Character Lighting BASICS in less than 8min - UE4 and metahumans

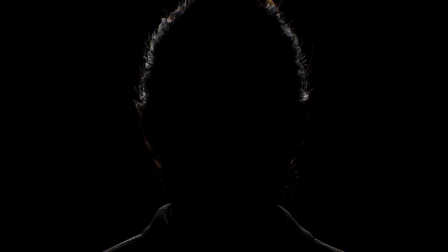0:00 Hello! Let's talk a bit about character lighting.
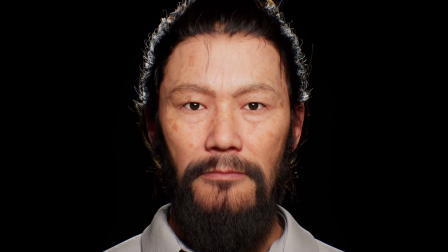0:03 The basics that I will be explaining are working for film, photography, painting and of course 3D.
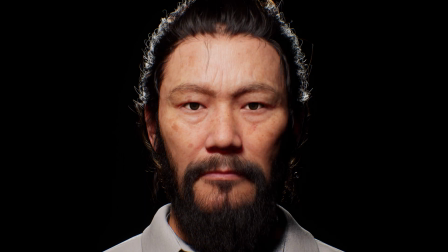0:09 However, we will be working in Unreal Engine and with the lovely MetaHumans to demonstrate these methods.
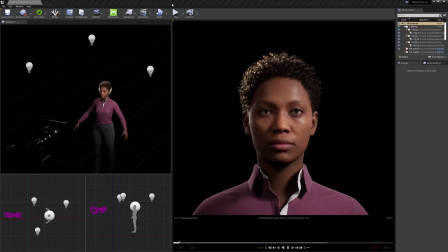0:15 So here you can see my setup I prepared for this tutorial. Here the final shot with an 85mm lens, a 3D view of a scene, a top view and a side view so you can easily see where a certain light is.
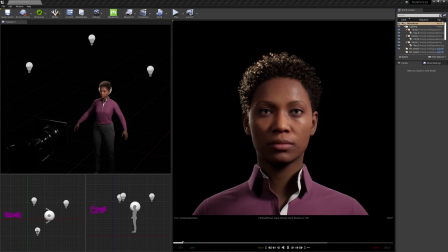0:33 A classic approach to character lighting, but also lighting in general, is the three-point lighting.
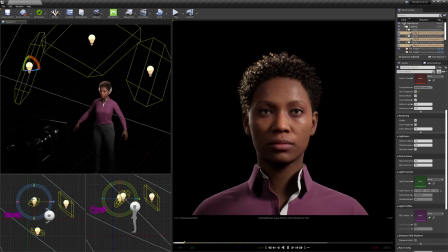0:38 You can see that I already set those three lights up in my rig. I'm now gonna turn them off and just start with my main light or key light.
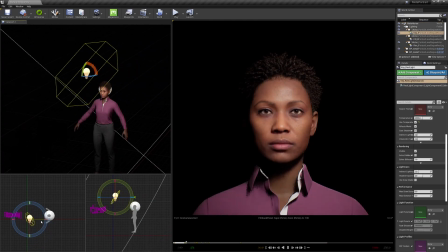0:49 This is as the name says our main light and most important for our setup primarily defining the look of our scene. Now to the fill light. Its purpose is to brighten up our shadows that are key casts.
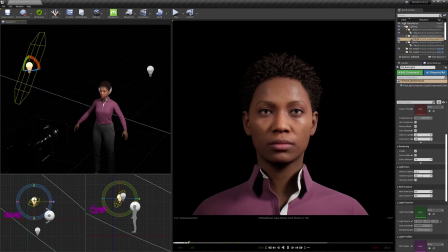1:05 And therefore we will position the fill on the other side of a character's face in most cases. As we don't want the fill to produce shadows of its own, it is mostly a very soft light and in lesser intensity than our key light. This intensity defines the contrast ratio of our portrait,
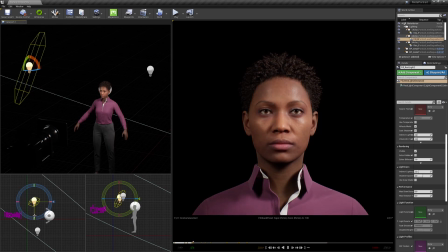1:22 and how softer light is depends on the size and distance of a light source to the lit object. Of course, same goes for our main light. Look at the shadows in the character's face getting harder or softer by increasing or decreasing the size of the light source.
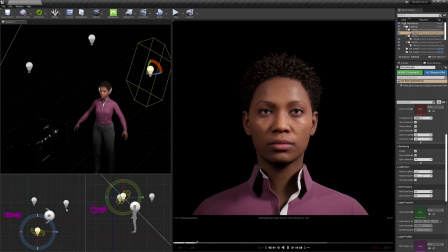1:41 Rim light. You know, there are other variations of backlighting like a kicker, an edge light, or a hair light, but we will now talk about a simple rim light that separates a character from the background and to give him or her or it more depth and shape. A fellow photographer,
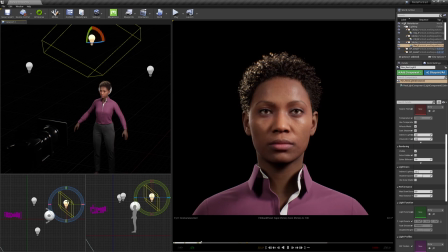1:55 Wolfgang Bohusch once told me that he often starts his studio lighting with the rim light in order to see if his scene is recognizable just by its shape or silhouette,
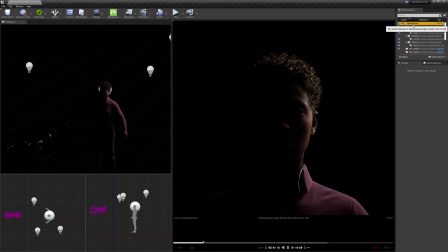2:04 and only then he starts adding other lights to the scene. So of course a rim light has to come from behind the character, you have plenty of room to play there, I mean you can even place it right behind in the middle of a character, but right now I will go back to the basic setting.
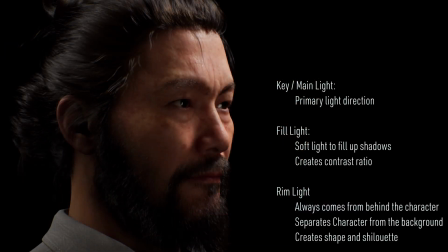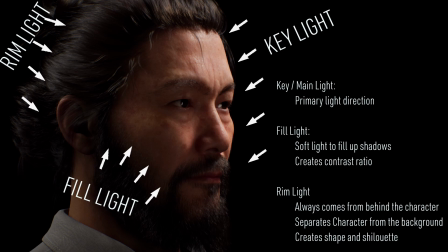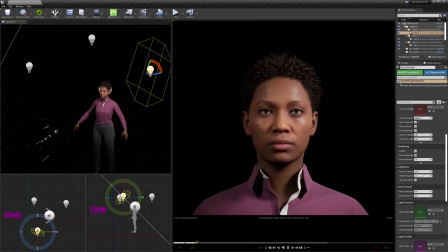2:32 Okay, lighting setups. These are of course just some. There are many setups, but I dare say that these are the very basics and the other ones are some adaptations or variations or just a bit more fancy, but to build up on the following basics. Maybe we'll get to them in another video.
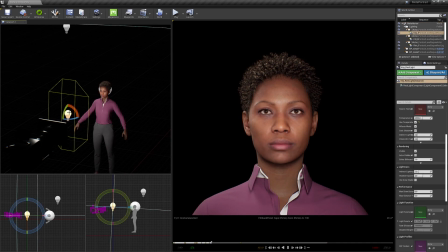2:49 Flat lighting. Here we have the light in front of a character or better said from camera angle, as in real scenarios the actor is not always looking straight into the camera. The face is evenly lit, there are no shadows, and any texture or skin will appear very clean, as the light from camera direction will fill any shadows or imperfections.
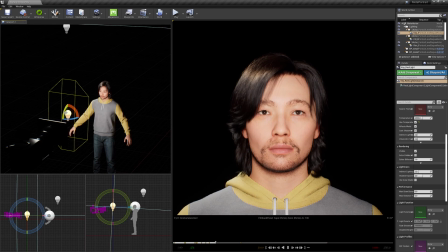3:07 On the other hand, that face might not show that much depth for dimension. This flawless face lighting is very common in fashion or beauty photography.
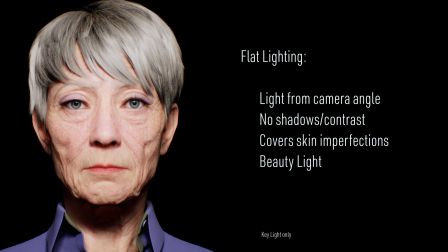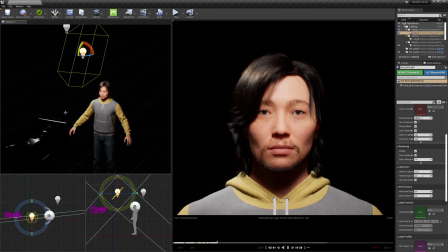3:23 Now we go a bit higher with our light, and we see that there is a little shadow under the nose in the shape of a butterfly. Butterfly lighting, or sometimes called a paramount lighting, because they used it very often back in the days at Paramount Studios.
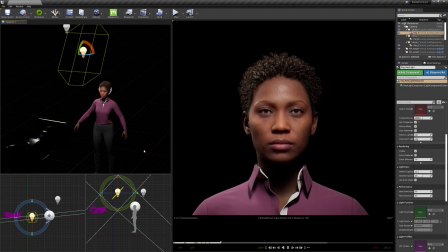3:36 I asked the flat lighting before, this is a bit of a feminine setup. You can see that it distinguishes the cheekbones, still it covers a lot of imperfections in the skin.
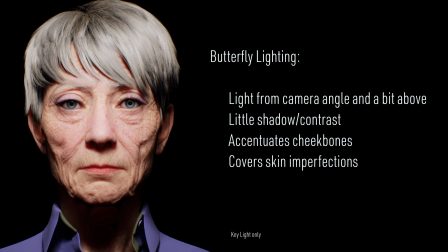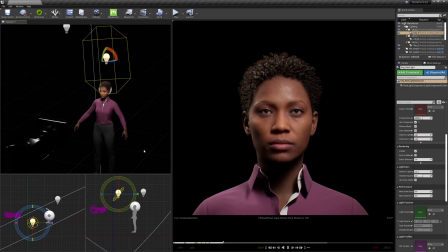3:53 Let's go a bit to the left or the right in our case. Sometimes you want the light at least when you play absolutely by the book, from reading direction, so from left to right.
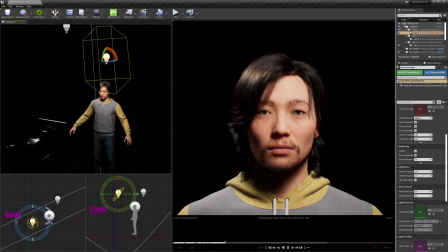4:02 In my case, I decide to do it the opposite way. Now we have a bit of a loopy shadow from the nose.
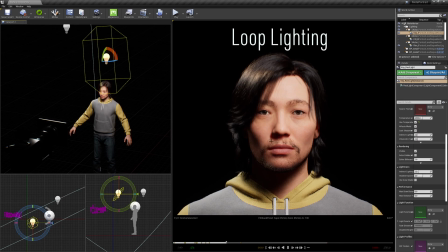4:08 This is called the Loop Lighting and it works very well for round faces to create a thinner look as the shadows on the darker side make a face seem longer or thinner. Thin. Thinner. Ah, it's not working.
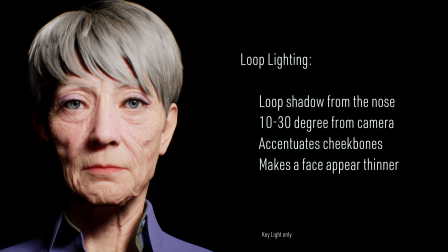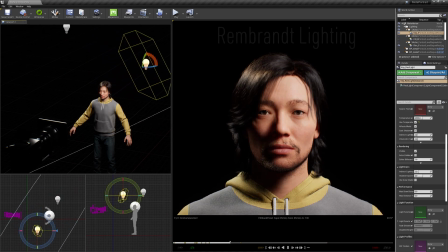4:31 Here for an absolute classic, the Rembrandt Lighting, named after the famous painter or even called the Three-Quarter Lighting. The basic way to achieve this is to position your light in a 45 degree angle away from the camera and 45 degree to the top as you can see here.
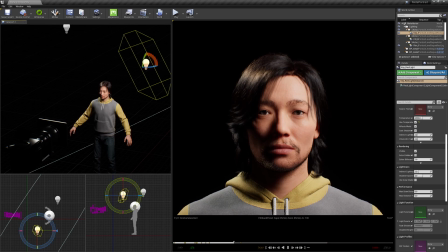4:46 You recognize this look by a triangle of light you get in the darker side of the character's face, when the shadow of the nose and that of the cheek unite.
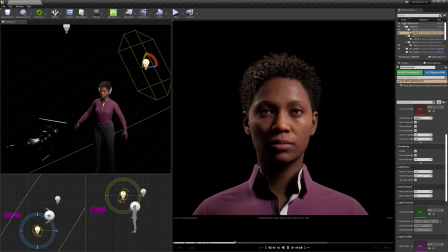4:53 This is a very dramatic and mysterious look and is often used for men.
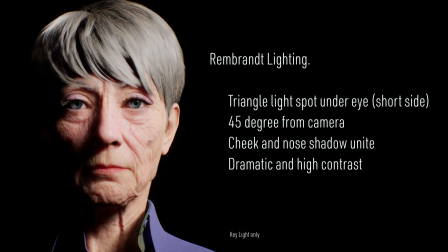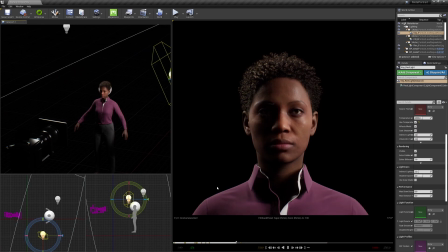5:06 Next one is the split lighting. We come from the side of the character and that way we light up just one side of the face.
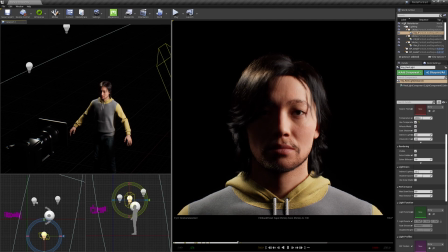5:12 This is a very twisted and dramatic look. Of course we can dial up the fill light to reduce the contrast ratio and therefore the drama in the lighting a bit.
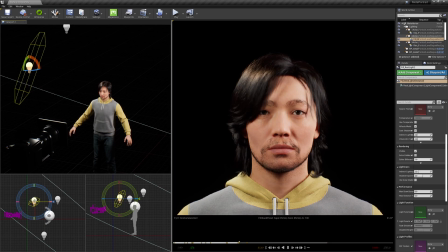5:20 Lighting from the side gives skin the most texture.
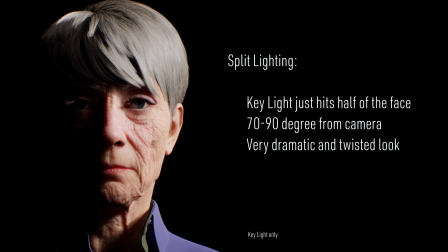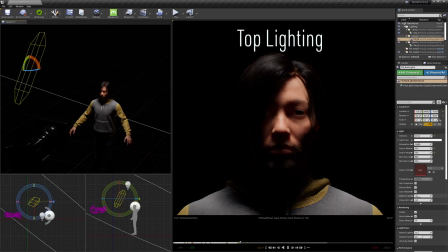5:31 Finally we have top lighting. Be aware of the famous raccoon eyes. Or maybe you want them.
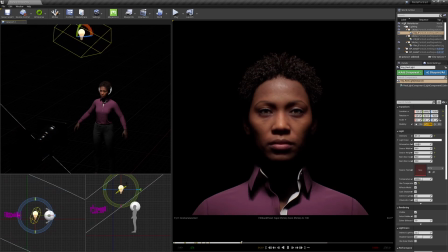5:37 I mean it worked for Marlon Brando. What I like most about top lighting is that if you are close enough with the light to the character, you have a strong light fall off, giving focus to the face and it's a bit like having yet for the rest of the body.
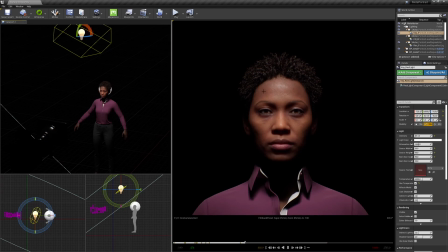5:50 The closer you are to a light source, the stronger the fall off. This physical law is called the Inversive Square Law, and I absolutely recommend looking into that.
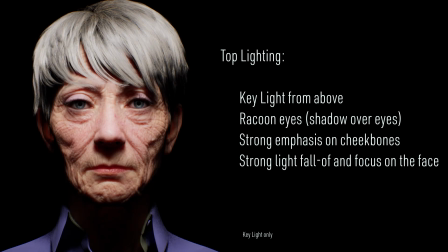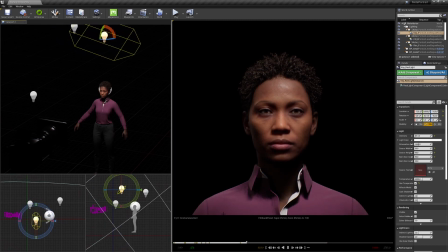6:08 Alright, I promised you a secret ingredient in my clickbait thumbnail. So here it comes.
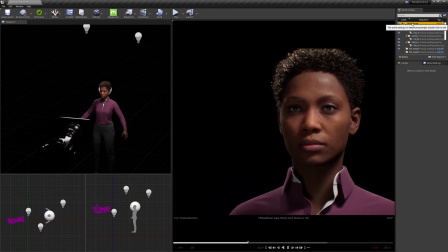6:13 When the light is shining on the side of the face, closer to the camera, it is called broadside lighting.
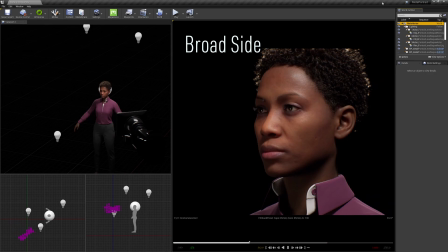6:19 Giving us a bit of an upbeat feeling, and makes the face seem brighter, less shadowy, and a bit broad.
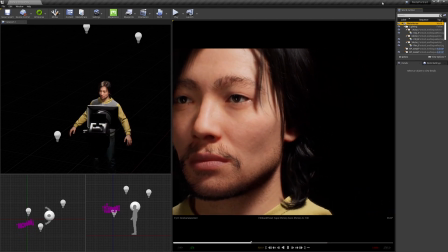6:26 Now to the magic. When the light comes from the side of the face, further away from the camera, this is called short lighting.
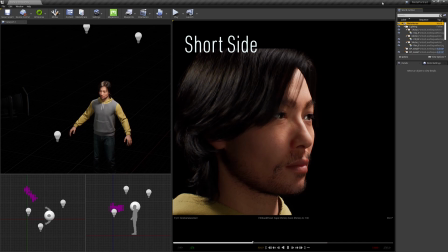6:33 We have way more depth and dimension in this style. Also, the character seems a bit thinner.
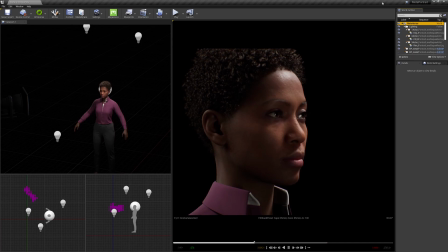6:40 Short side for a thinner short face, and broad side for a broad face. That's how you can easily remember the names. When you watch movies and it's a bit more about serious business, you will see a lot of short lighting and for me, it is an easy and essential ingredient to produce dramatic and cinematic lighting so
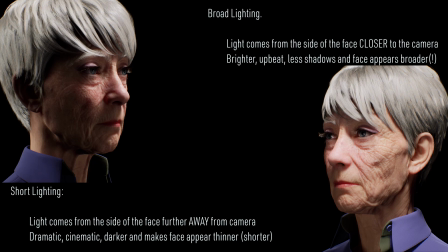these are some basic settings what i love most about lighting is how you tell or just support telling a story you know a picture can say more
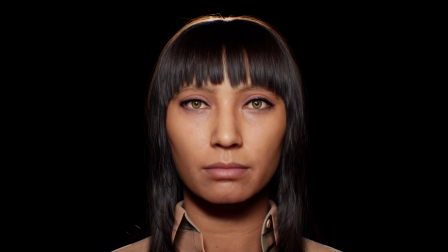7:15 than a thousand words they say well one can argue about that but i think a picture always should have a meaning or tell a story or
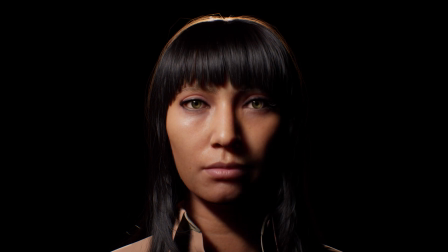7:22 support your character or emotions and the same goes for your light it's not simply a question of aesthetics which lighting you choose it
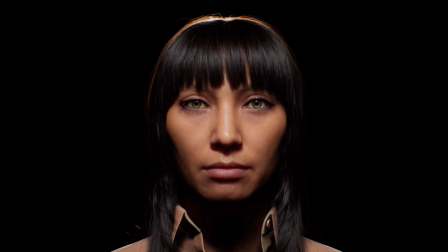7:30 depends on what you want to express there's so much more cool stuff i hope I can talk to you about in the future questions in the commentaries are very welcome thanks a lot for your attention be nice to each other and I hope we'll meet again